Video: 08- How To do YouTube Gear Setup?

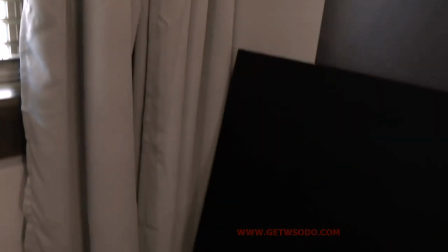4:08 So if I go over here, this is just a sound dampening board.
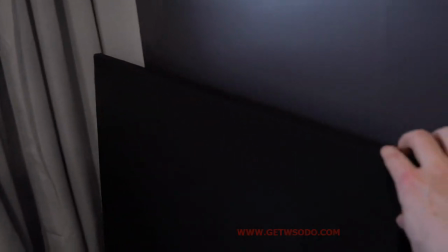4:13 We just bought it for super cheap off of, I don't know if it's Craigslist or something. But this, all it is, is a bit of foam.
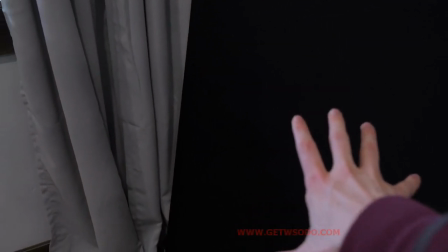4:20 We put some black fabric over it. You don't necessarily need to do something like this. In fact, there are even better options like these curtains.
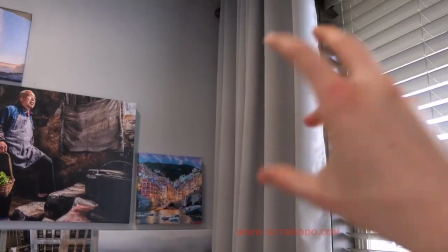4:27 After we installed these curtains, the sound in the room went significantly more what's called dead. So it's not very echoey.
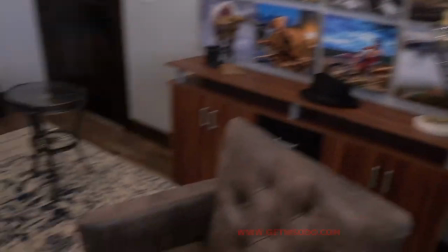4:32 That was very beneficial to have these curtains. The other thing we've done is we put a rug in here.
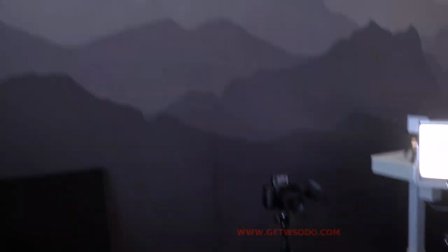4:36 You can see behind this whole rug because the whole thing, I mean, there's hard walls, there's hard floor, there's hard ceiling.
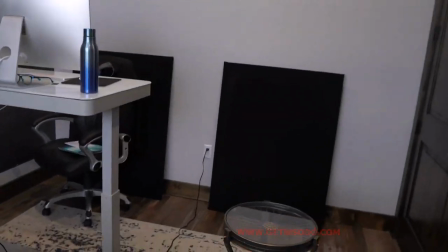4:42 That is a recipe for disaster unless you intentionally dampen the sound. So I've got some more dampening boards over here.
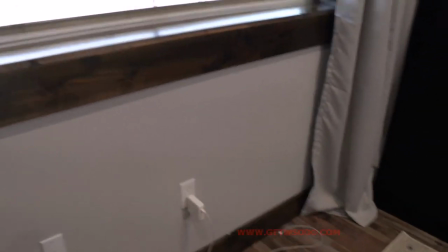4:48 I'm going to hang them up on wall here but the biggest thing is anything big and soft and cushy you can put up curtains you
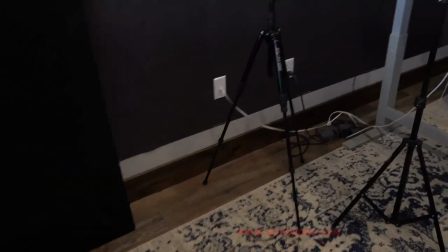4:54 can even just hang curtains on your wall anything that you do that way will greatly improve the sound of your home base all right one more thing i
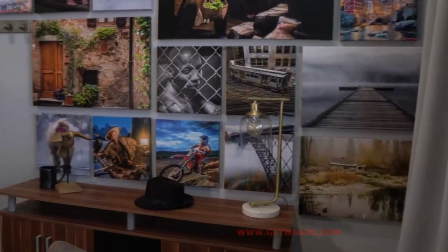5:01 want to show you here and this is just a few basic background principles and we covered this elsewhere but this in here when you're recording what you're often looking
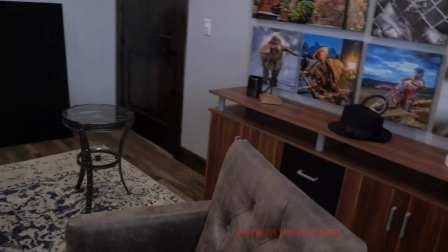5:08 to do you're framing yourself you've got some sort of sitting position and then as much as possible you want some space behind you and
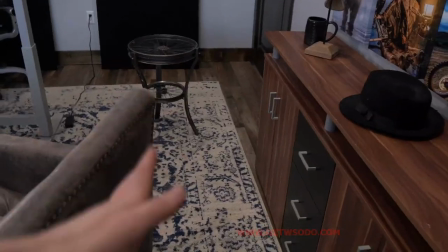5:16 you don't want to be directly straight on. You'll notice right here, this is not directly straight on.
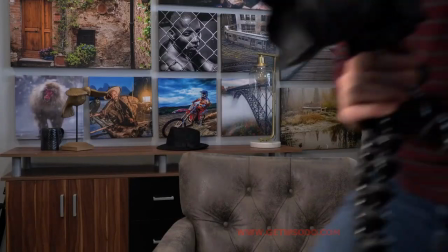5:20 It's actually slightly angled and that lens so that in the background, it gives it a bit of variety,
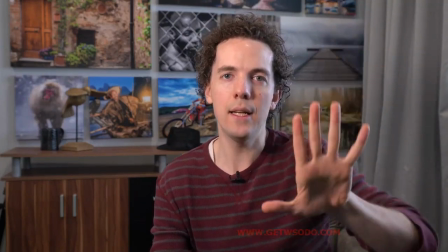5:25 but also makes it so that it's not so flat looking. And so if you have a gap behind you, it'd be even better if I had additional space here.
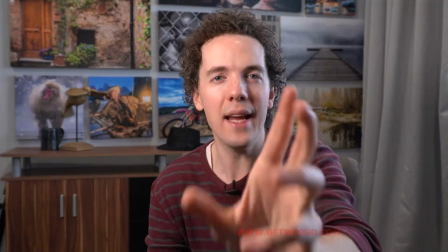5:33 But if you have a gap behind you, when you're recording, it allows the camera to focus on your face, the focal point of your, of your recording.
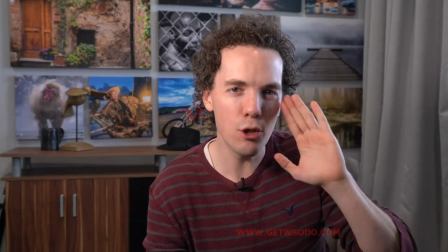5:39 And the background is interest, but it's slightly blurred so that it doesn't draw people's attention and doesn't look like it's on the same plane as your face.
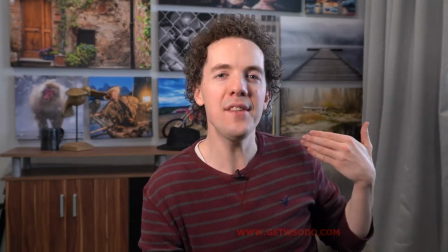5:47 So keep that in mind as you're setting up your home base, give yourself some space and try not to square yourself directly against a background.